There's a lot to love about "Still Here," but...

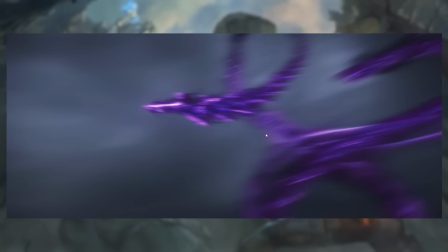2443s
I mean, I do wonder about Aatrox, like, I wonder if I'm supposed to read this as characterization of him.
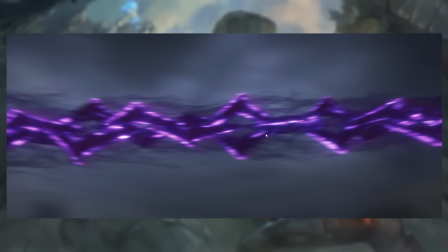2449s
Like, Morgana's chains, like, come at him, and he doesn't even react, like he doesn't give a shit.
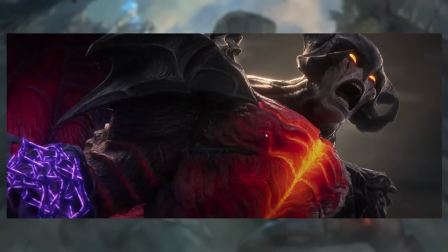2454s
He just kind of goes, yeah, fuck you, I'm just gonna strain against them and I'm gonna break them.
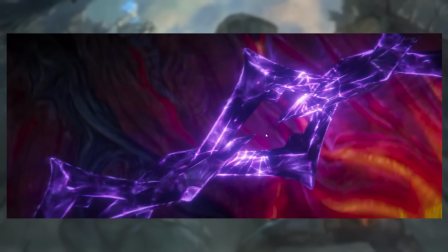2459s
Because that feels true to Aatrox to an extent, that, like,
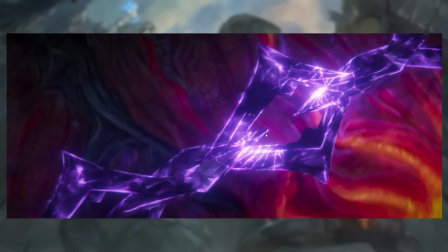2463s
he would be restrained by something like this and he'd just go, yeah, you know, you've bought yourself 10 seconds, I'm just gonna smash them.
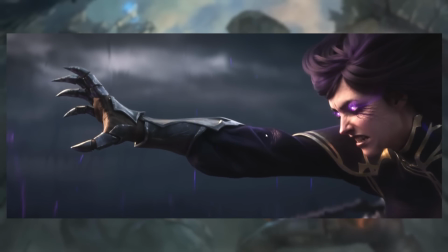2468s
I'm just gonna break this shit and then I'm gonna kill you.
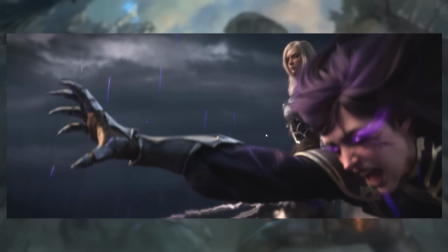2471s
But I don't know whether to read that as characterization or whether to read it as this power works so well because this is Morgana's Bankai moment.
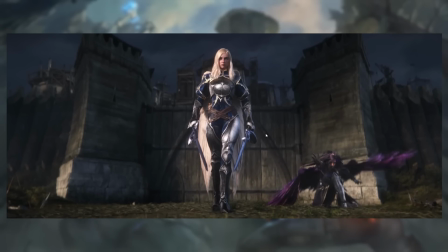2479s
And it kind of needs to in order for the moment to be emotionally satisfying. This is the other thing about their power relationship, right?
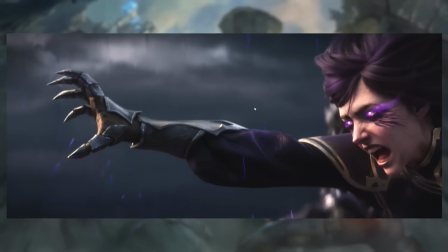2485s
Like, Morgana gives everything of herself, right? Like, she uses all of this power.
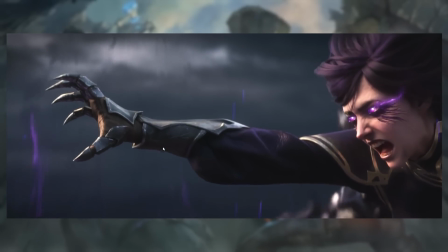2490s
It's extremely strenuous of her. She sacrifices of herself. She gives of herself in order to save the people around her.
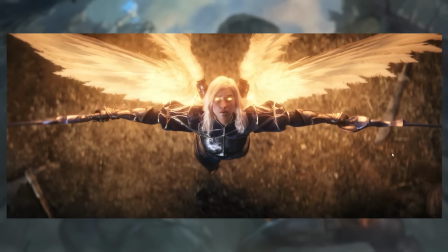2497s
Kayle doesn't. Like, Kayle taps into her divine power, right? Like, this, like, Morgana's powers technically in terms of the lore are also divine.
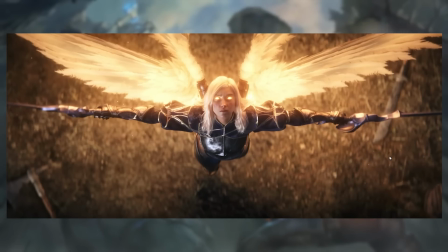2505s
They also come from being part of the aspect of justice. But in terms of the visual storytelling between how these two characters solve problems is Morgana gives of herself,
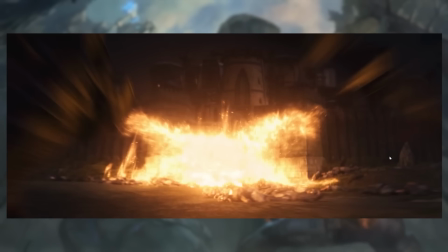2513s
and Kayle, she doesn't sacrifice, she overwhelms, she overpowers, right?
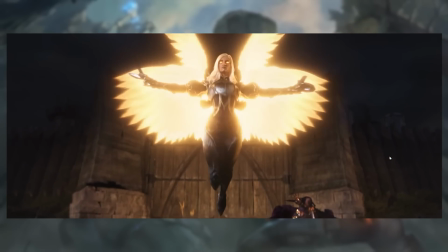2518s
And that, again, sort of says something about the relationship of the sisters to each other, the way they conceptualize the powers, the way they use them.
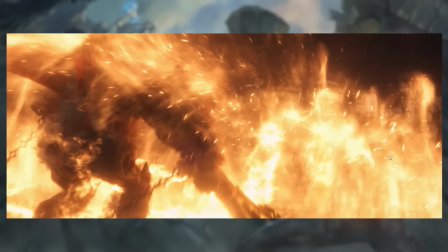2525s
Kayle is the avenging angel, and Morgana is the person who tries to make the fighting just stop, right?
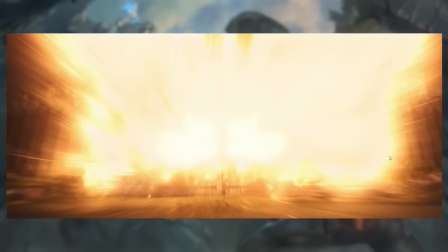2531s
Which I wish would be clearer to casuals, but whatever. We get one little last lovely Easter egg.
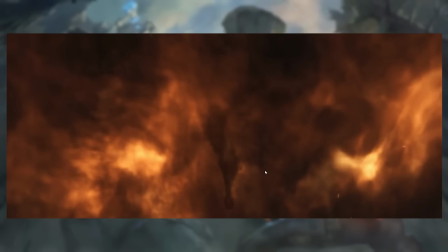2540s
As the fire burns, consumes Aatrox, doesn't kill him, he can't die, which he's very mad about.
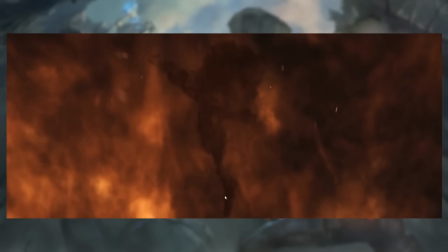2546s
We get this figure, ever so subtly, just sort of appearing in the flames.
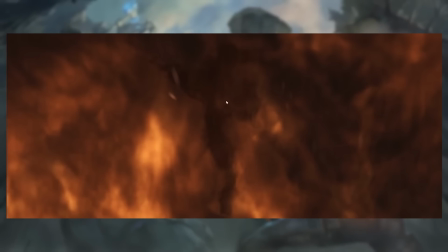2552s
The figure of Lamb, holding her bow,
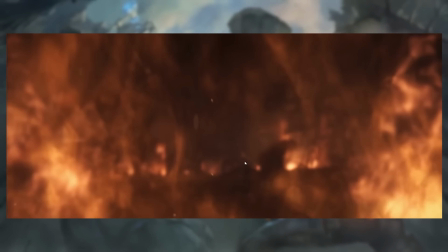2555s
that we get this brief appearance in the flames before we swap over to the Yasuo section.
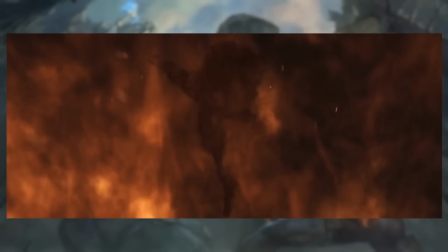2562s
So, let's talk about Old Man Yasuo. Well, someone on the cinematics team watched Logan, I guess.
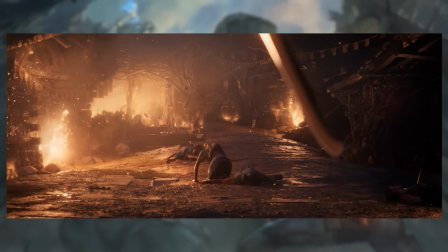2570s
Old Man Yasuo. Now, this one was a surprise for a lot of people.
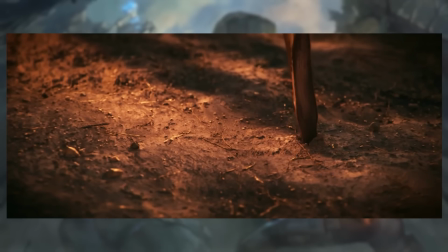2573s
Like, I've watched a bunch of other reaction videos to this cinematic, and a lot of people don't clock that this is Yasuo.
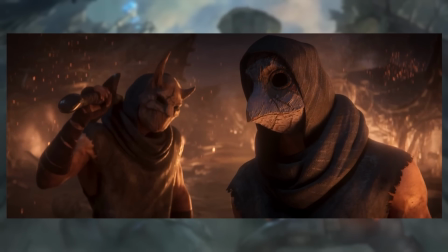2580s
Like basically until the end of the thing, they're still kind of like, was that Yasuo? Was that supposed to be Yasuo?
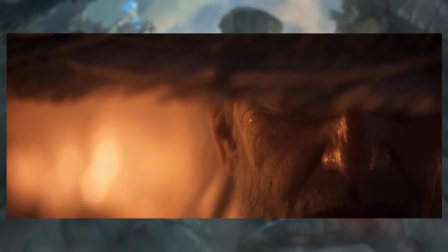2585s
I kind of didn't get it. And there's a couple of reasons for that. This is supposed to be the moment when you first go, oh, like, this is supposed to be the moment where you kind of go, oh shit, is that, oh, is that, like, you're supposed to be,
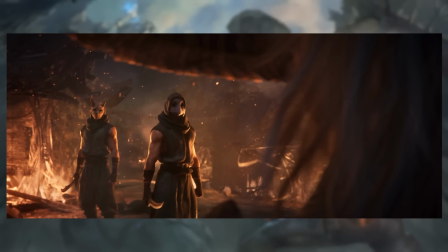2597s
like, kind of weighing up the possibility in your mind there because of the scar, right?
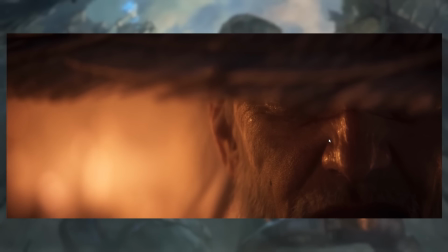2602s
Like, because this is the iconic Yasuo scar across his nose, which is like a really prominent part of his character design. It vanishes a little bit in the aesthetic here, that it's so realistic that, oh, is this supposed to be like an iconic scar, or is that just like he's got a blemish across his nose?
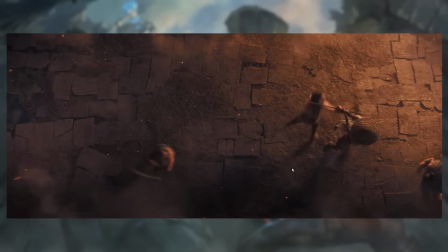2621s
Like, it can be a little bit hard to read it for what it is.
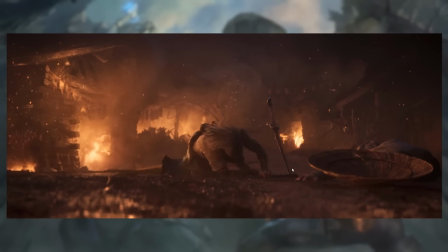2627s
But even here, like, when we get the ponytail and we get, like,
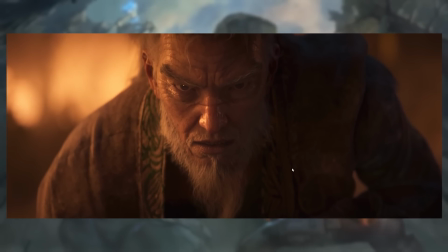2633s
the full reveal of the thing, I saw a lot of people being like, oh, is that Yasuo's master instead of being master? Why the hell am I saying it like master instead of Yasuo? And that's like, yeah, that's too bad.
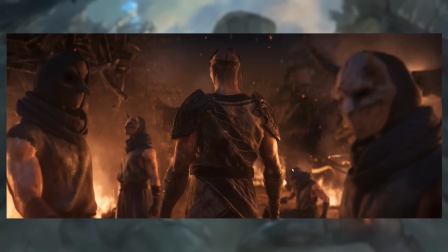2645s
And that again comes down partly to the time compression, that
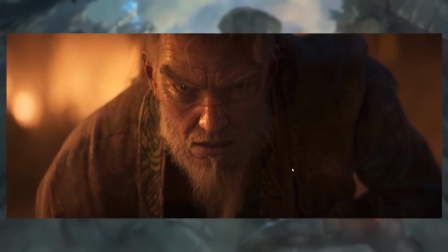2650s
this little 70-second section of the cinematic just doesn't have time. Like, it just doesn't have time to establish things beyond the surface level, and it just sort of expects you to be able to keep up by having, like, intricate League of Legends knowledge in advance, which is like, yeah, again, I wish it was more accessible to casuals.
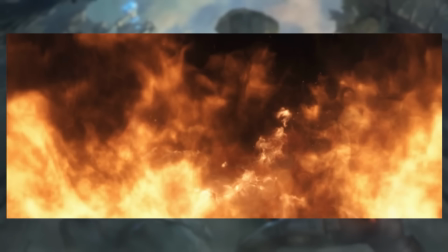2670s
But putting all of that aside, we'll talk more about it in the criticism section, I'm sure.
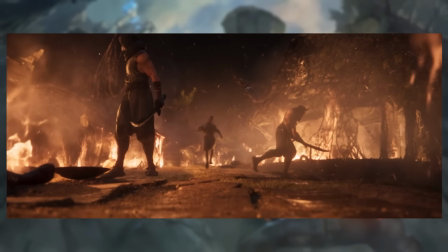2675s
Let's talk about the actual thing itself. And there's a couple of things. I've talked about like light and color and how it's used in the storytelling and stuff like that. One of the things I do want to point out also is that the director and like the cinematographer of the cinematic have been very careful about how to present the light in each scene.